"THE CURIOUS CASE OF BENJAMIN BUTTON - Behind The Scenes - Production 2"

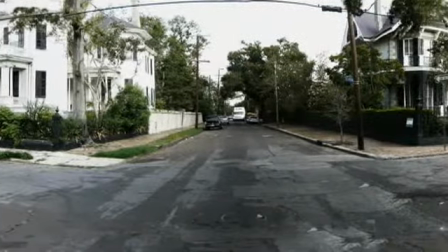0:00 The beautiful part of that house, literally 360 degrees around you, was all pre-1900, every building.
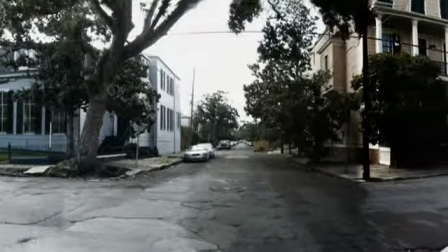0:07 So all the scenes that you see filmed there, there's no cheating.
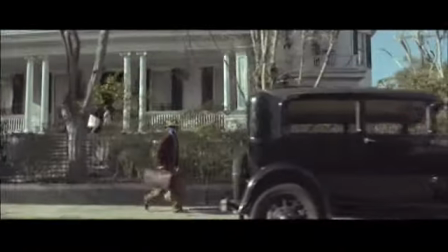0:11 You're in the house, you walk out the front door, onto the porch, and everything you see there is real.
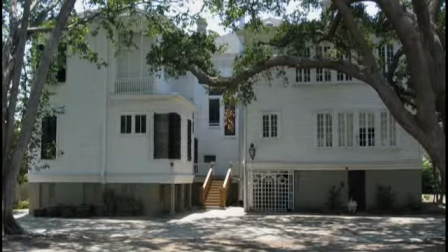0:19 For the Nolan house, what we did was we built a porch around the back corner.
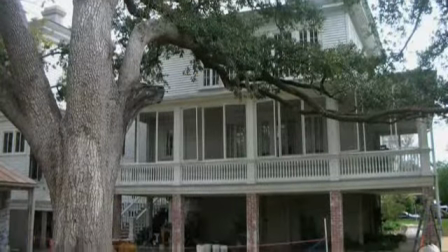0:23 That would afford us the ability to go outside doors and go out onto a porch and have vistas into the backyard and so forth.
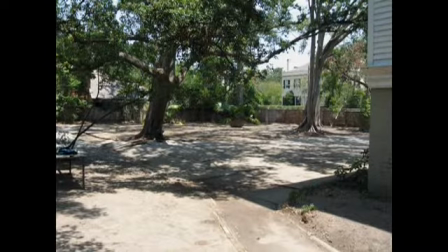0:30 And it had quite a bit of yard space in the back, so we were able to build a servant quarter,
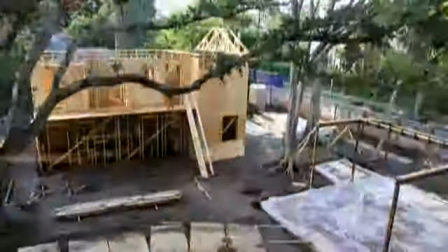0:35 which is sort of a two-story double gallery home in New Orleans, where in the early days servants would often live behind the houses.
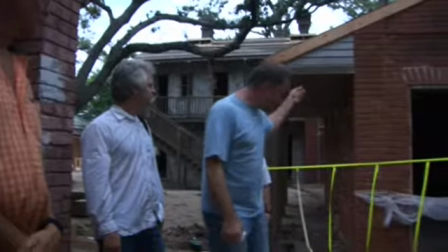0:43 And we also built a exterior kitchen there. Imagine that this house in that period, the kitchen would have been outside,
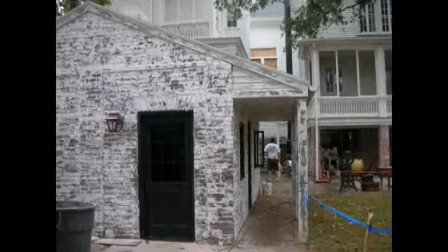0:50 so all the food's prepared here and it goes into the warming pantry.
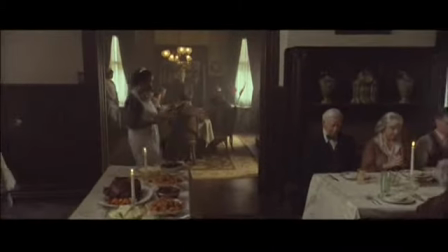0:56 Background and action. For each new morning with its light, for rest and shelter of the night.
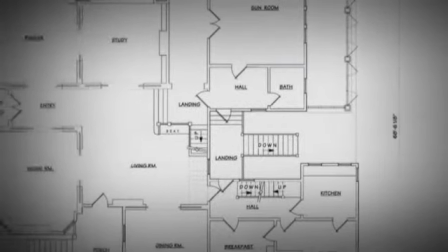1:05 My favorite set in the whole film was the Nolan house, because to me it's as big a character as Benjamin. And I was able to think about that set in ways that I've rarely been able to think about any other,
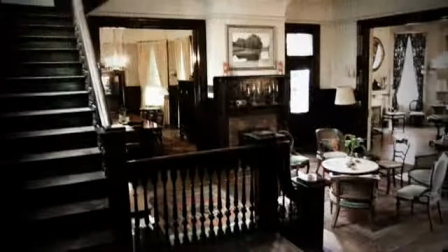1:18 because it lives, it goes through so many transitions, and every time we come back to that house,
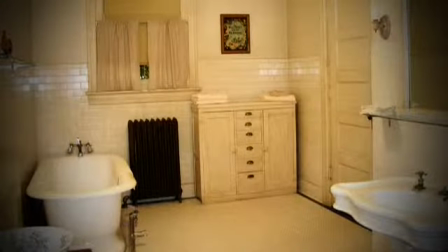1:24 it's slightly different. It's just a really fantastic experience and a lot of fun to sort of take a building and make it a
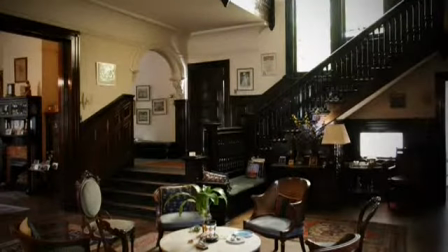1:31 character and make it change and evolve and get sad and be joyful.
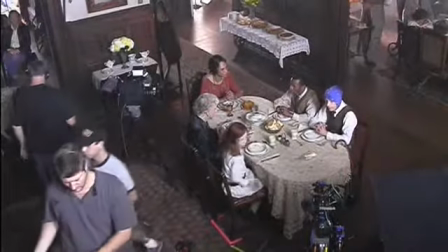1:36 Here we go. And roll it.
And clearly in a movie like this that's so vast, you can't shoot in sequence.
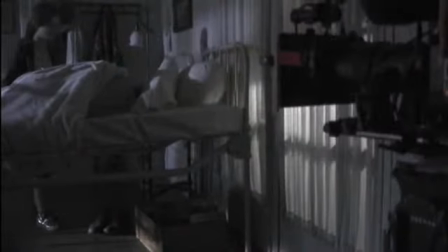1:43 So it was a constant, jumping from decade to decade and era to era.
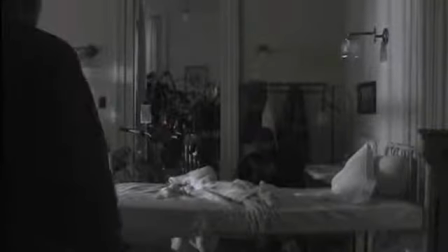1:48 Just so everyone's on the same page. We do this shot, then we're done with this area for today.
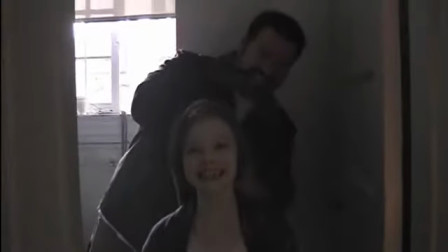1:53 We first up tomorrow, depending on the weather. Let's bring the dark furniture in a little bit.
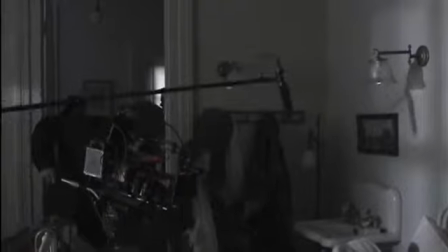1:59 Logistically, it was tricky. I mean, we were fortunate that we had our storage nearby, and we sort of had every version of the house. We tried to keep it organized and always be able to, okay, we're doing 36 tomorrow, let's bring that in.
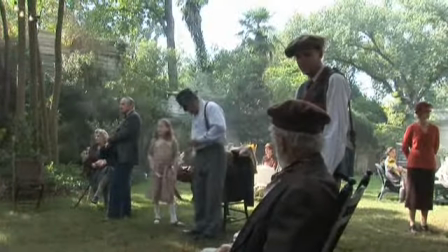2:14 Okay, stand by for another rehearsal. As soon as you hear them clap.
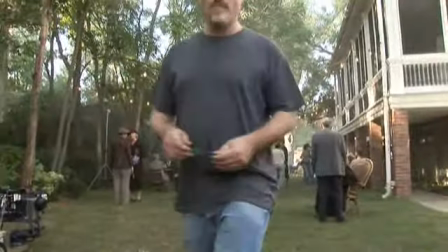2:18 Okay. And then you cut. Here you go. Benjamin, might I say you are looking strikingly youthful.
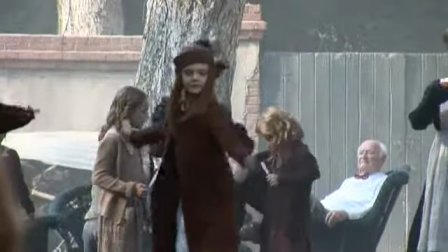2:27 Grandma, look at me. That was really something.
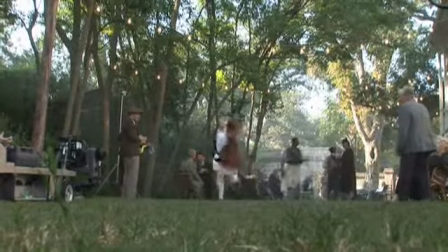2:33 Come over here, you. Put it. Cut.
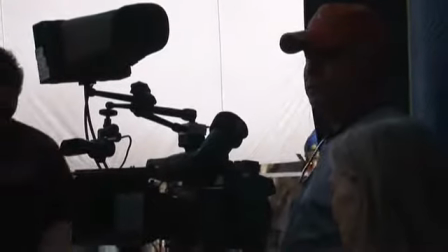2:38 Can we just see her on the mark? Billy. For some reason, the last one you ran like Charlton Heston.
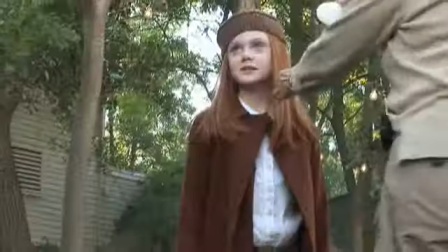2:42 I have to have you run a little bit straighter.
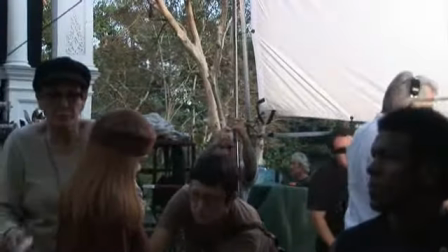2:49 Here we go. Back to one. Sun's out. Let's go. Here we go. Watch this.
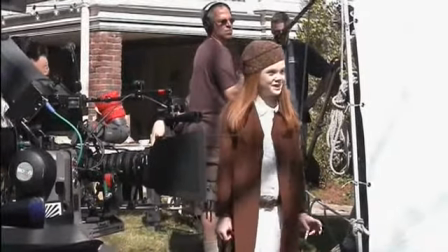2:54 You think you're so great.
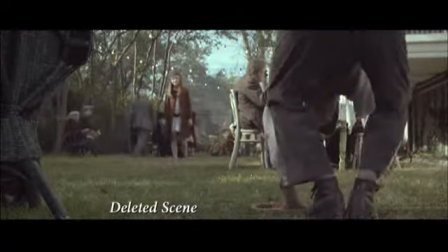2:59 Can you do that? Sweet Jesus. Benjamin! Get up from there right now.
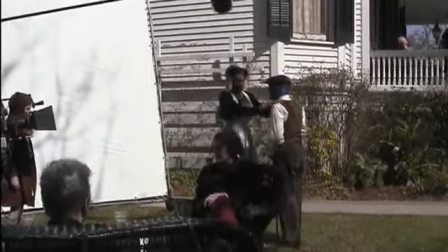3:06 You are about to break your whole fool neck.
Usually if you're playing a character who ages, you play a small section of it.
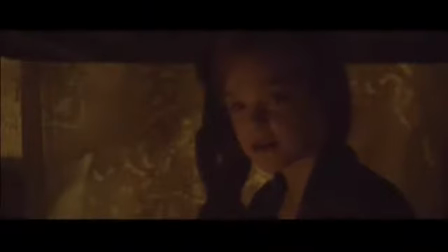3:14 And the very fact that I'm the voice of Daisy from the age of 6 all the way through to 86,
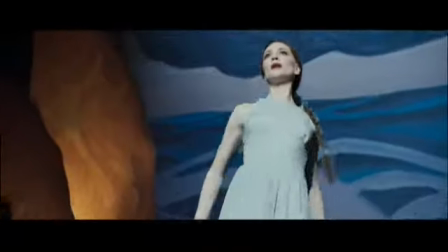3:20 so there's a part of me in every aspect of her, and I pick her up when she's 17. That is an incredible, almost impossible opportunity.
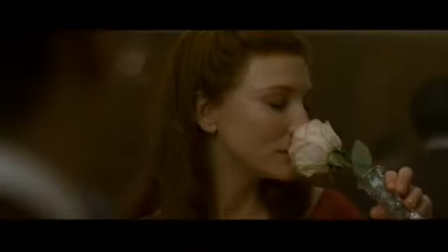3:28 So that was the challenge. And not to shy away from the intense self-involvement, the narcissism of youth.
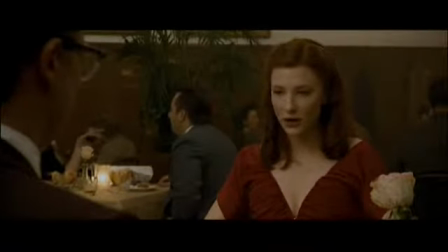3:34 Oh my God, I've just been talking and talking. No, I've enjoyed listening.
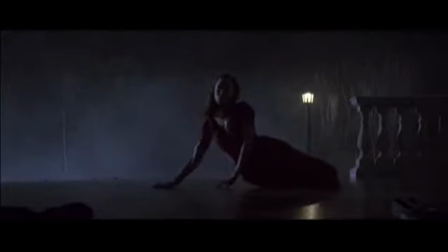3:38 I found that probably the most painful part of the film to inhabit, because, when I look back on myself as a teenager, particularly now I'm a parent, there's something quite abhorrent and self-involved about it that hopefully you move beyond as you get older.
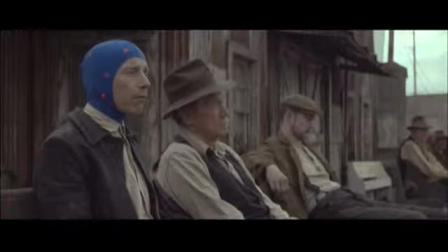3:54 Background. And so I went to sea.
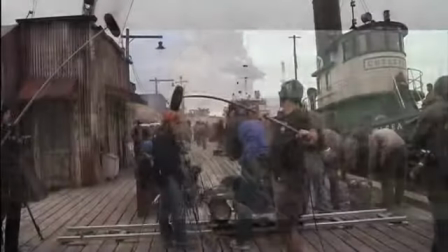3:59 It was a little bizarre because I'd tell my friends back home and my wife, "Fucking with Brad Pitt," It was like, how was it with Brad today? And no, he wasn't there.